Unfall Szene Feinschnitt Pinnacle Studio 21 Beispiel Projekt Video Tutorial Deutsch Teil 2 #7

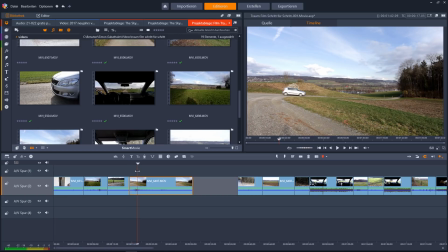497s
Und ich nehme jetzt da nicht, wo das Auto weg ist, wo es halt schon ein wenig drin ist,
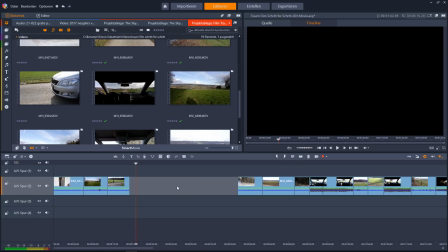503s
so, und wenn du dich wunderst dass ich da in diesem Modus schneide und nicht
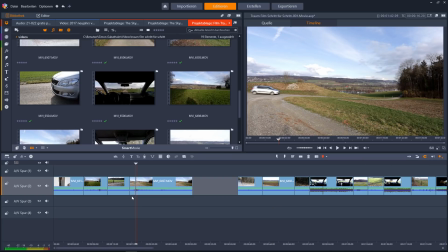509s
in dem Modus wo der Clip automatisch nachgezogen wird ich mag das einfach besser,
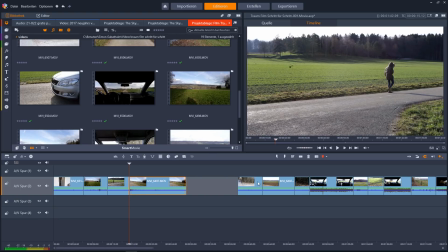514s
ich muss zwar mehr klicken aber man könnte jetzt den Modus ändern sodass die Lücke die da entsteht automatisch geschlossen wird ich mache das aber nicht,
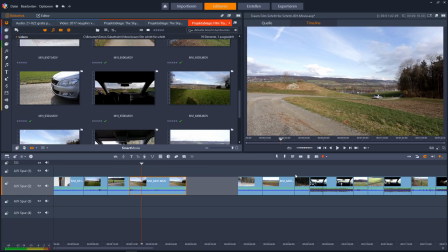524s
ich werde da lieber schneiden du kannst selber den anderen Modus nehmen Ich bin mir
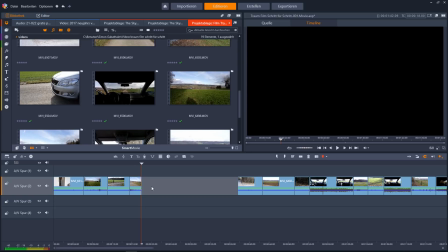530s
den halt einfach gewöhnt von professionellen Widerschnittprogrammen und ich muss dann später keine Angst
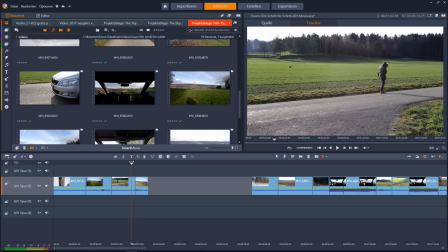536s
haben, dass ich irgendwo Asynchronitäten habe, wenn da die Lücken automatisch geschlossen werden.
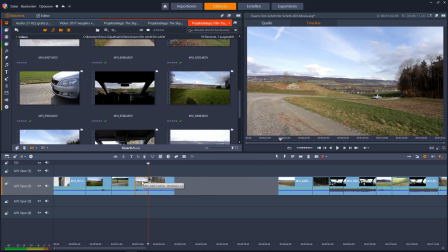544s
So, also ich bin jetzt da schon relativ kurz mit diesen einzelnen
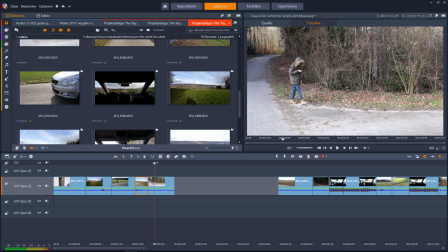548s
Szenen und ich werde da einfach weiter so schneiden, dass die Szenen immer etwas schneller werden.
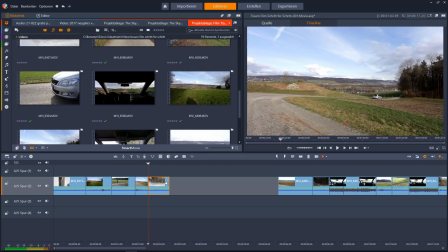557s
Also schneller nicht, schneller abgespielt, sondern schneller oder einfach kürzer im Zusammenschneiden.
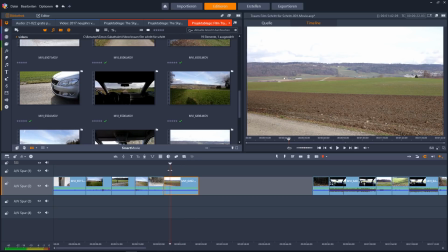568s
Dann kommt wieder eine Autofahrszene und da werde ich wirklich nur den Teil verwenden, wo man das Auto sieht. Es ist mir wichtig, dass da nicht einfach Landschaftsszenen sind, wo gar nichts sich bewegt, weil das versteht man nicht.
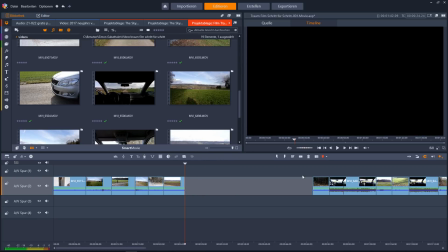583s
Also dann fragt man sich, ja sieht man jetzt den Jungen oder sieht man das Auto und du siehst, ich habe da schon ziemlich viel rausgeschnitten und das ist auch gut so.
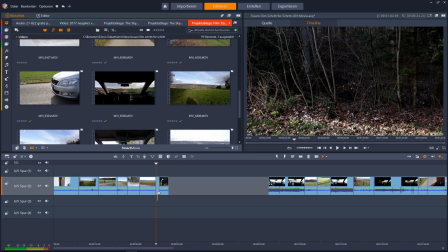597s
Das braucht natürlich etwas Übung, um sehen zu können, ob das wirklich gut ist, ob das wirkt. Ich meine jetzt, das sieht gut aus. So, bis dahin.
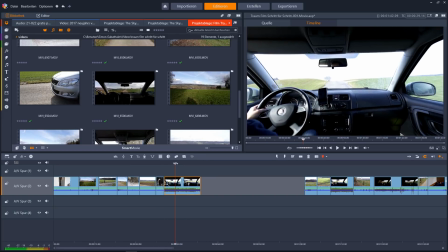614s
dann von der Autofahrszene brauche ich wirklich nur sehr wenig so, also ich sollte nicht was ich nicht machen darf ist von den Szenen immer kürzer werden und dann kommt
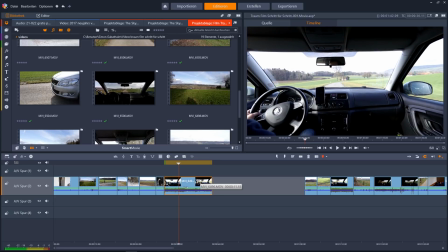629s
auf einmal irgendeine riesenlange Autofahrszene das wirkt einfach sehr schlecht darum die Clips, die sollten gerade in diesem Film sollten sich die irgendwie angleichen in der Geschwindigkeit so So,
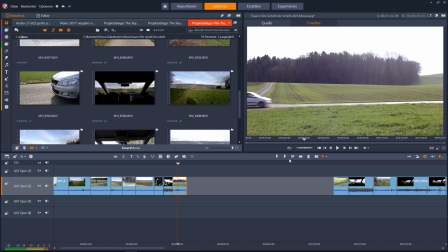646s
da ist wiederum so eine Durchfassszene und da reicht es auch, wenn das Auto schon etwas im Bild drin ist. Da bin ich halt näher mit der Kamera am Auto dran und darum wird diese Szene automatisch kürzer.
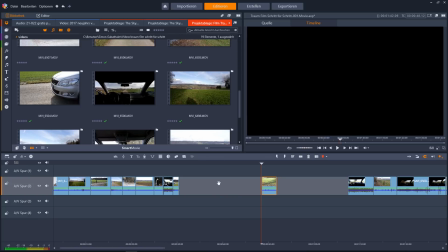661s
Da muss ich gar nicht groß rausschneiden, um kürzer zu werden. Dann kommt noch einmal eine Szene, diese da.
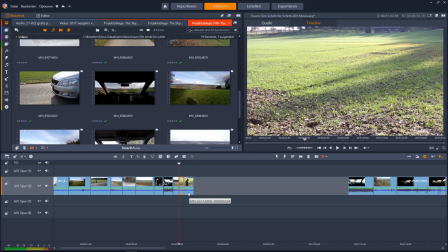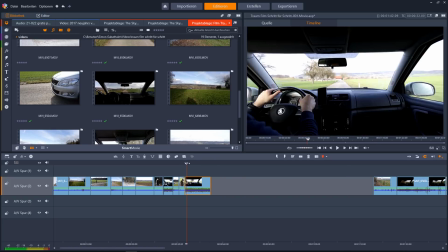681s
So, und dann kommt, jetzt kommt es ja dann langsam Richtung Autounfall,
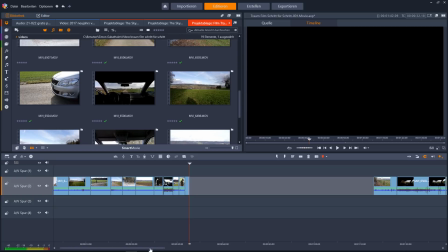688s
da müssen dann die Szenen wirklich ganz kurz sein, damit das wirkt, also das alles ist noch viel zu lang hier.
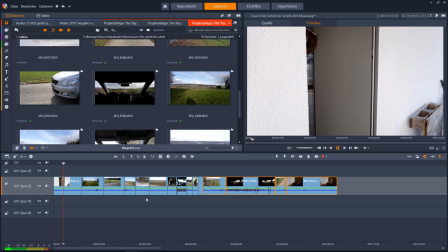699s
ich werde mal einfach schauen wie das so auf mich wirkt ich muss das natürlich mehrmals abspielen um überhaupt zu sehen ob ich da von der
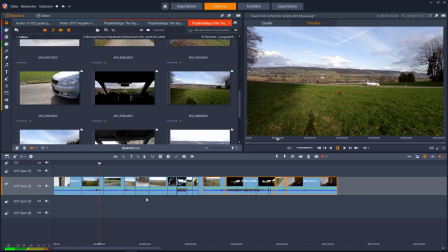707s
Geschwindigkeit der Clips irgendwo in einem guten Feld bin oder ob ich das jetzt komplett falsch geschnitten habe
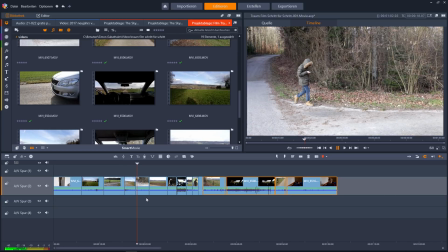716s
ich finde man kann es nicht technisch mit der Länge schneiden man muss das immer wieder anschauen wie wirkt das auf mich
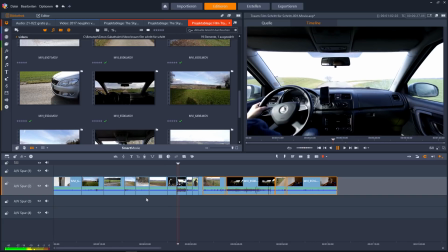724s
sonst geht das nicht und vor allem dann auch mit der Musik zusammen. Ich finde das jetzt etwas trocken oder schwierig zu beurteilen, ob das gut ist.
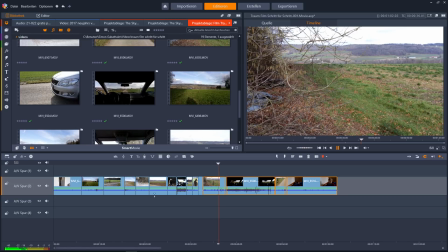733s
Also ich muss dann ganz sicher mit der Musik noch einmal über den ganzen Film gehen und entscheiden, ob das gut ist von der Länge.
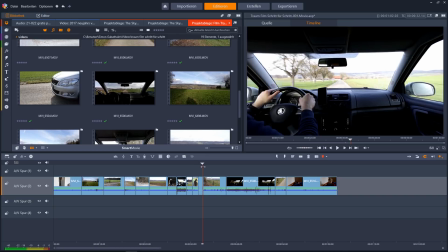741s
So, also ich bin jetzt da sehr kurz geraten mit den Clips.
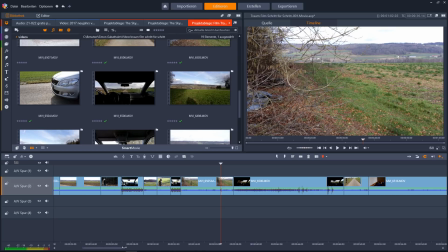744s
Da geht es natürlich nicht, dass da so eine lange Situation ist, sondern ich nehme jetzt da gerade endet das, wo er direkt da zum Bild raus geht und einfach etwas vorher
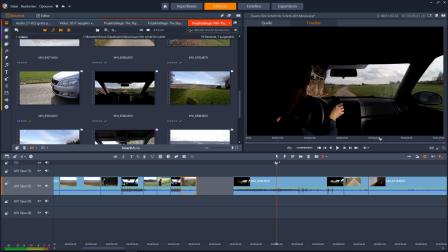764s
dann kommt da die Sequenz, wo ich da am Smartphone rumfummele, da muss viel raus und bevor er sich dreht, also ich stehe da ja noch nicht mal ganz hatte Angst natürlich gehabt, dass ich ihn umfahre,
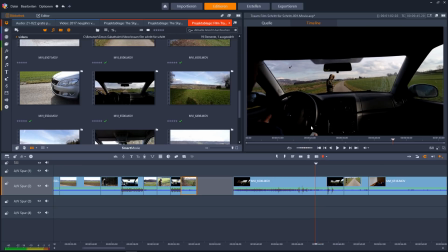779s
obwohl ich gebremst habe. Ich musste da natürlich Auto fahren, das Handy fallen lassen und auf ihn achten. Aber bevor er sich da dreht, muss ich unbedingt schneiden. Und auch wenn er da so reinkommt,
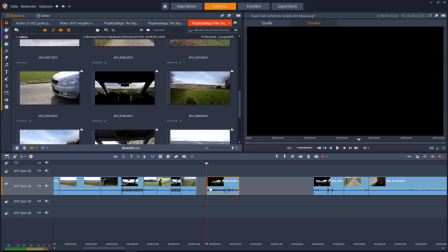793s
ich würde da nicht zu lange warten, weil man soll erkennen können, als Zuschauer, dass da dieser Junge ist.
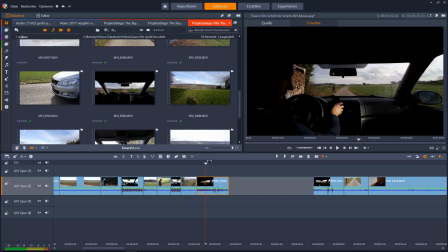803s
Also wenn ich da zu weit zurück gehe, dann sieht man das nicht.
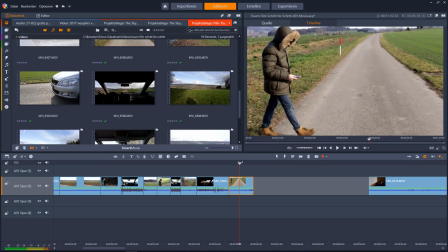806s
So und jetzt kommt die Szene, wo ich auf ihn zugegangen bin, aber da brauche ich wirklich nur noch den ganz letzten Schluss,
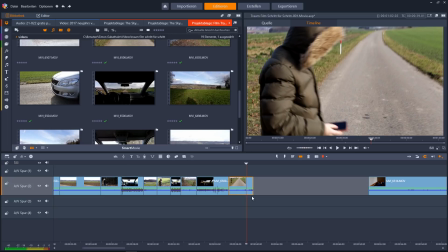815s
wo ich da in ihn hineintreffe, anremple.
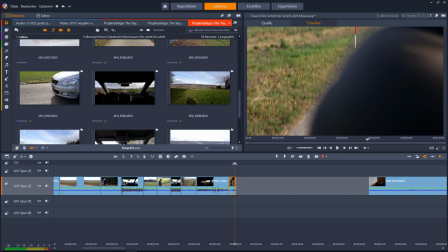824s
Das ist dann wirklich eine ganz kurze Sequenz und die muss auch gleich wieder weggeschnitten werden,
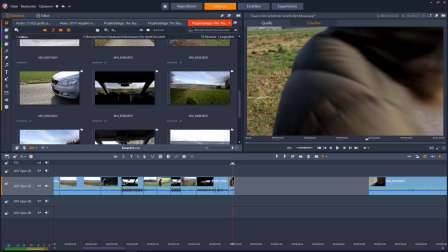830s
sodass man als Zuschauer nicht merkt, dass das ohne Auto gefilmt wurde.
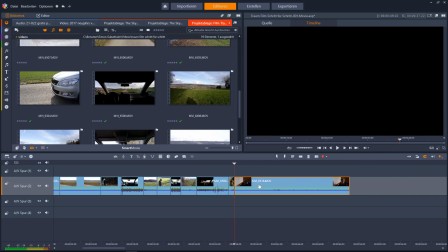836s
So, und dann kommt die Sequenz, wo er aus dem Traum erwacht.
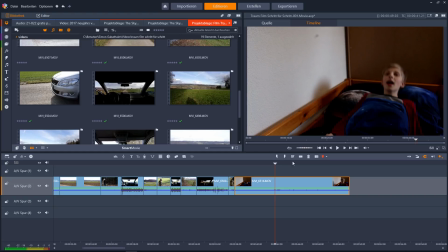843s
Und da muss, gerade wenn er so hoch schießt, schneide ich das.
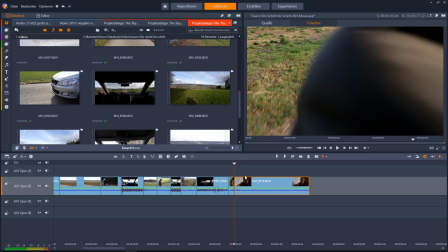850s
So.
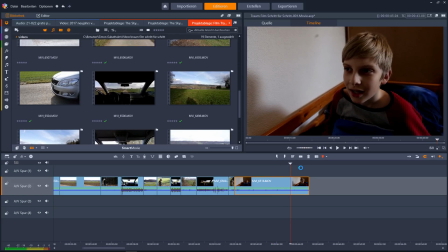852s
Dann kann ich ja das schnaufen, also bevor er beginnt zu lachen, dann kann ich dann ja so lange lassen, wie ich das gerne haben möchte. So, und jetzt habe ich eine ganze Minute rausgeschnitten. Ich speichere das einmal ab.
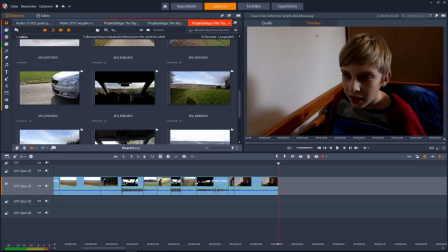868s
und zwar speichere ich das mit dem Index 2 ab, spiele es einfach mal ab, um zu sehen, wie das auf mich wirkt,
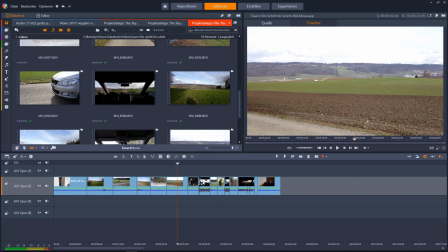877s
beziehungsweise nur den letzten Teil.
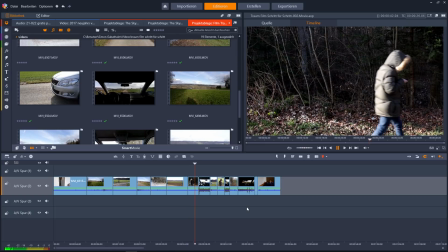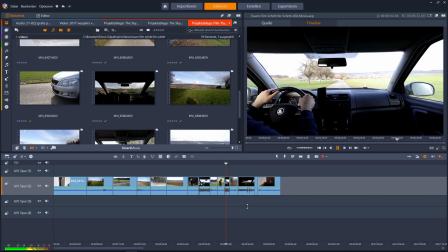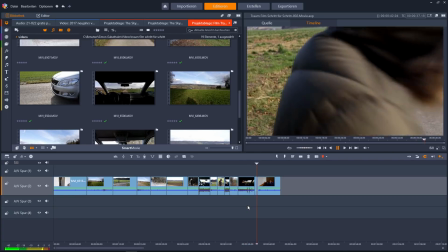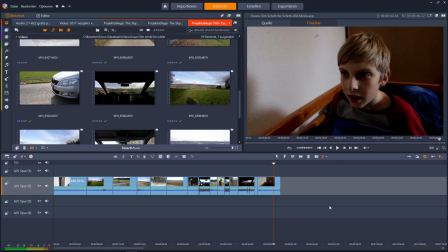895s
Also das wirkt natürlich alles noch nicht so gut, wie wenn es dann mit Musik und Übergangseffekt ist, aber im Prinzip habe ich jetzt da diesen Feinschnitt gemacht, also vom Rohschnitt zum Feinschnitt und du siehst,
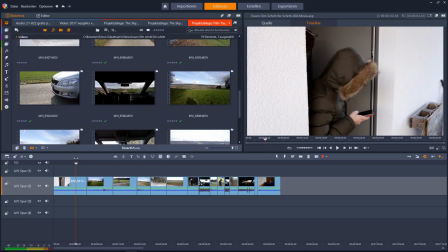909s
in diesem Film gibt es noch diverse Probleme, Also der Junge, der läuft jetzt da von links nach rechts im Bild und das Auto ebenfalls.
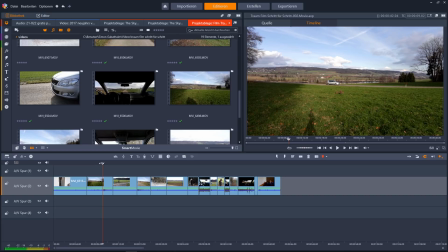917s
Im Film soll es eben so sein, dass das Auto von rechts nach links fährt, um so zu wirken, als die dann irgendwann aufeinandertreffen.
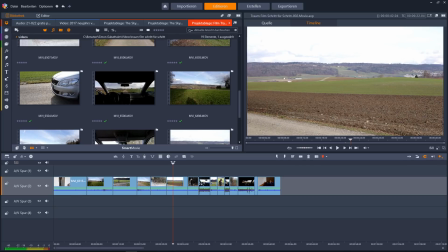925s
Und ich habe das schon in einem anderen Video erklärt. Ich habe das eigentlich komplett falsch gefilmt, aber auch durch Spiegelungsfunktion kann ich das ändern, sodass dann das richtig kommt.
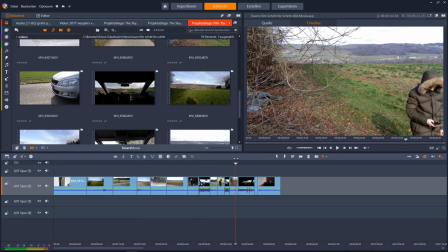935s
Was ich auch machen muss, ich muss noch an der Helligkeit und dem Kontrast etwas arbeiten. die Musik hinzufügen und natürlich dann diesen Schlussübergang hinzufügen.
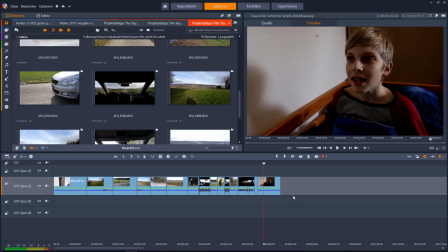945s
So, aber das war jetzt vom Grobschnitt zum Feinschnitt und im nächsten Video geht es dann weiter.